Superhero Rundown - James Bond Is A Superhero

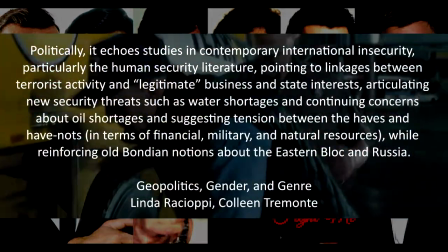24:52 Politically, it echoes studies in contemporary international insecurity,
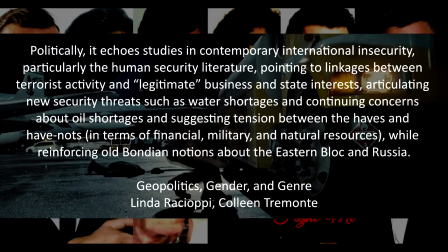24:57 particularly the human security literature, pointing to linkages between terrorist activity and legitimate business and state interests,
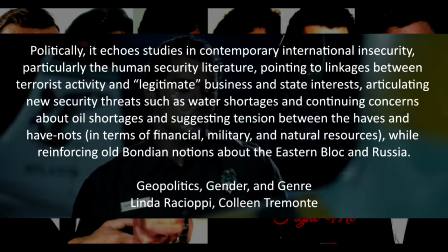25:05 articulating new security threats such as water shortages and continuing concerns about oil shortages,
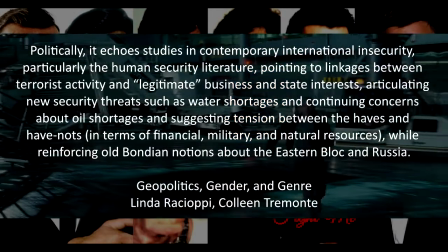25:10 and suggesting tension between the haves and have-nots in terms of financial, military,
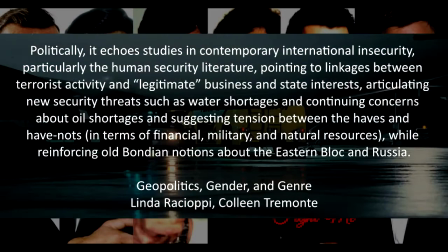25:15 and natural resources, while reinforcing old Bondian notions about the Eastern Bloc and Russia. The title sequence sets up the political game on the international stage, and if Bond is to succeed in defending Britain in the West, he's going to have to go through me.
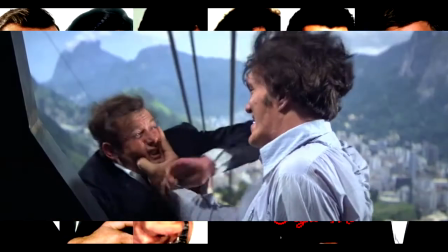25:34 Okay. Let's talk about Casino Royale, mostly because it's not the worst Bond film and is one of the better ones from the Craig era.
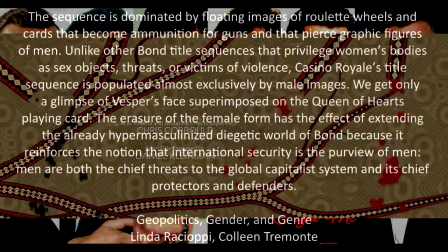25:41 The title sequence sets up the game. Specifically, the sequence is dominated by floating images of
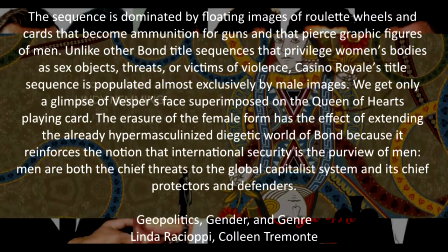25:49 roulette wheels and cards that become ammunition for guns and that pierce graphic images of men.
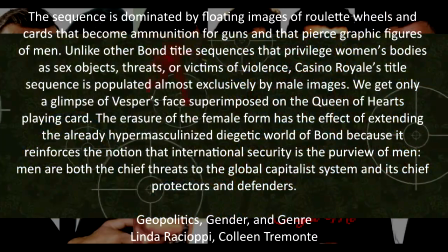25:54 Unlike other Bond title sequences that privilege women's bodies as sex objects, threats, or victims of violence,
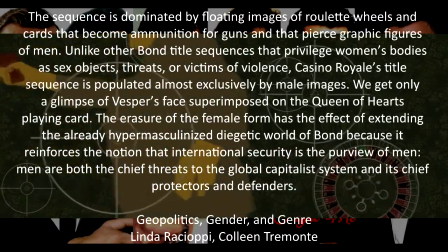26:01 Casino Royale's title sequence is populated almost exclusively by male images.
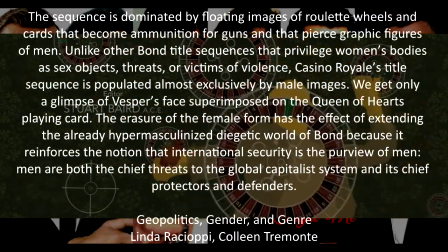26:06 We get only a glimpse of Vesper's face superimposed on the Queen of Hearts playing card.
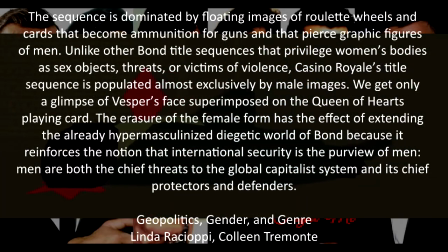26:11 The erasure of the female form has the effect of extending the already
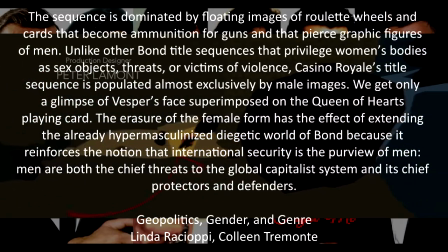26:16 hyper-masculinized diegetic world of Bond because it reinforces the notion that international security is the purview of men.
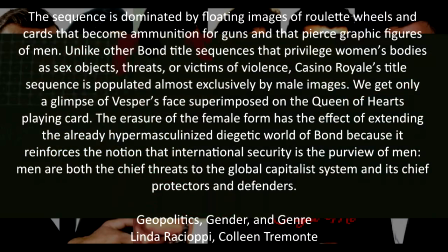26:23 Men are both the chief threats to the global capitalist system and its chief protectors and defenders.
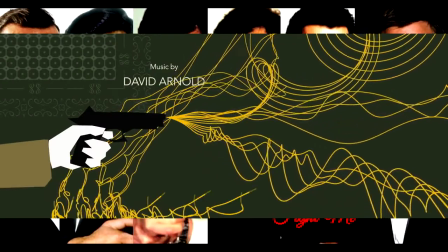26:30 Which is super sexist and on par for James Bond, but it does go further than the title sequence.
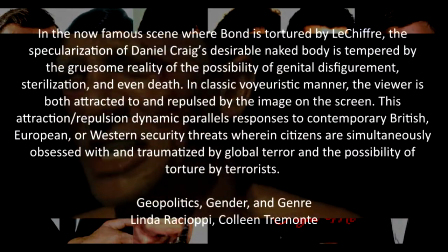26:36 In the now famous scene where Bond is tortured by Le Chiffre,
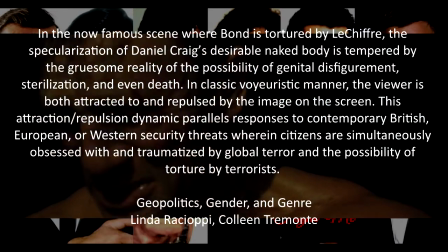26:40 the specularization of Daniel Craig's desirable naked body is tempered by the gruesome reality of the possibility of genital disfigurement,
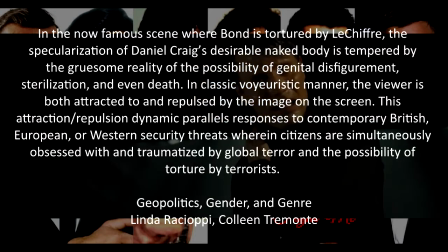26:49 sterilization, and even death. In classic voyeuristic manner, the viewer is both attracted to and repulsed by the image on the screen. This attraction-repulsion dynamic parallels responses to contemporary British,
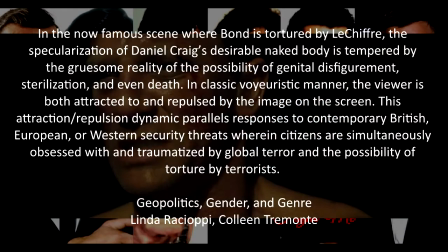27:03 European, or Western security threats wherein citizens are
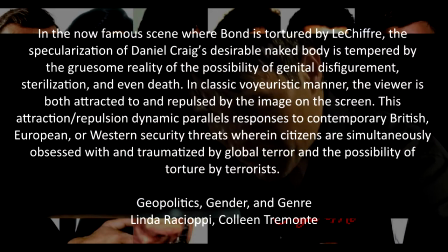27:07 simultaneously obsessed with and traumatized by global terror and the possibility of torture by terrorists.
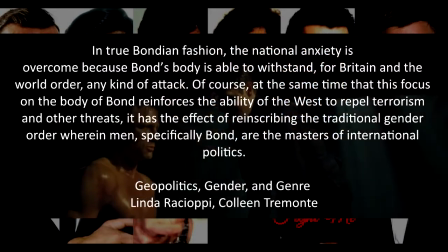27:13 In true Bondian fashion, the national anxiety is overcome because Bond's body is able to withstand,
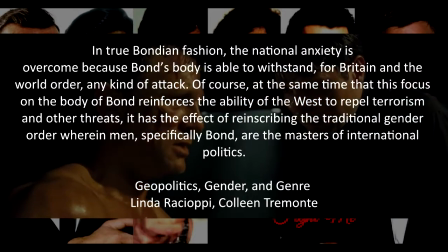27:21 for Britain and the world order, any kind of attack.
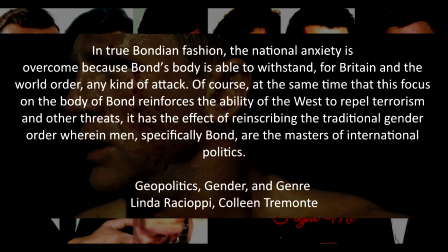27:24 Of course, at the same time that this focus on the body of Bond reinforces the ability of the West to repel terrorism and other threats,
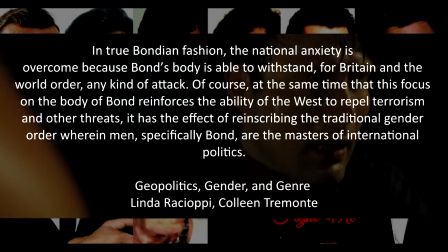27:32 it has the effect of reinscribing traditional gender order wherein men,
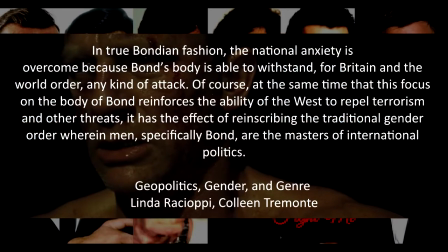27:37 specifically Bond, are the masters of international politics. Hypermasculinization is no stranger to Mr. Bond, but we've never seen it on a scale like this before. When James Bond was tortured in The World Is Not Enough, he was clothed for it. But Daniel Craig seems to not be a fan of clothing, and if I had known that in 1964, well...
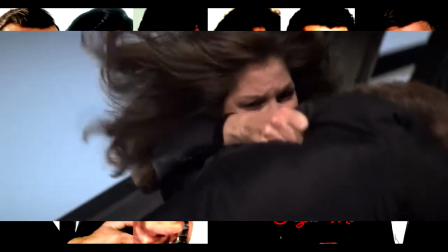28:01 Casino Royale is really the first film that made the context of the modern superhero franchise.
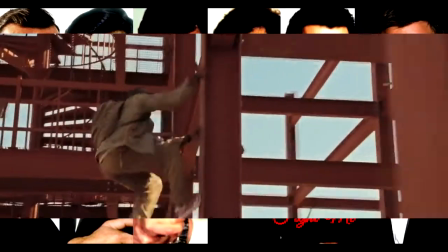28:07 In Casino Royale and franchise remix, James Bond a Superhero, the author argues.
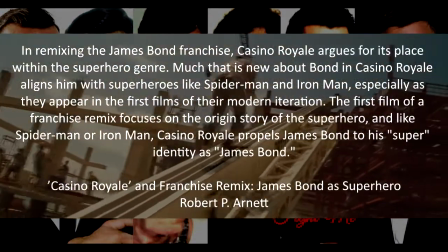28:12 In remixing the James Bond franchise, Casino Royale argues for its place within the superhero genre.
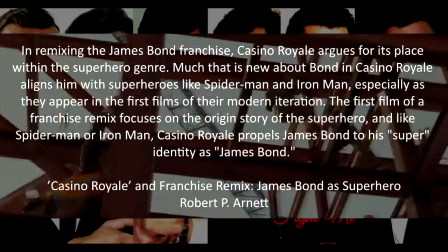28:19 Much that is new about Bond and Casino Royale aligns him with superheroes like Spider-Man and Iron Man,
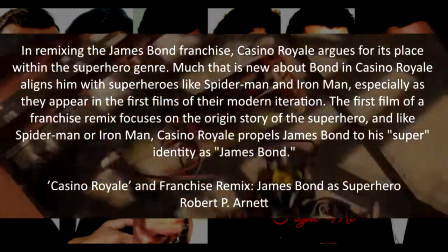28:25 especially as they appear in the first films of their modern iteration. The first film of a franchise remix focuses on the origin story of the superhero.
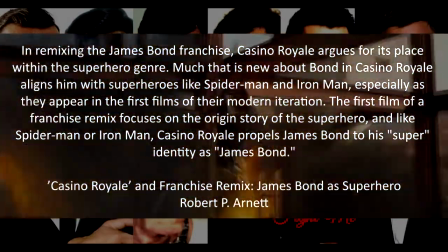28:33 And like Spider-Man or Iron Man, Casino Royale propels James Bond to his super identity as James Bond. Now let's look at this from a superhero perspective. Before the title sequence, we see his origin story.
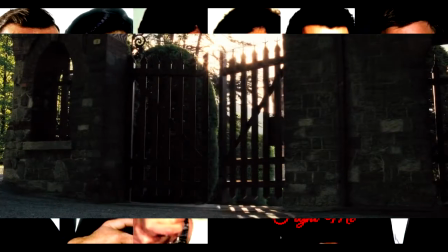28:49 How he becomes the 00 with a license to kill. Then we see the movie make the argument.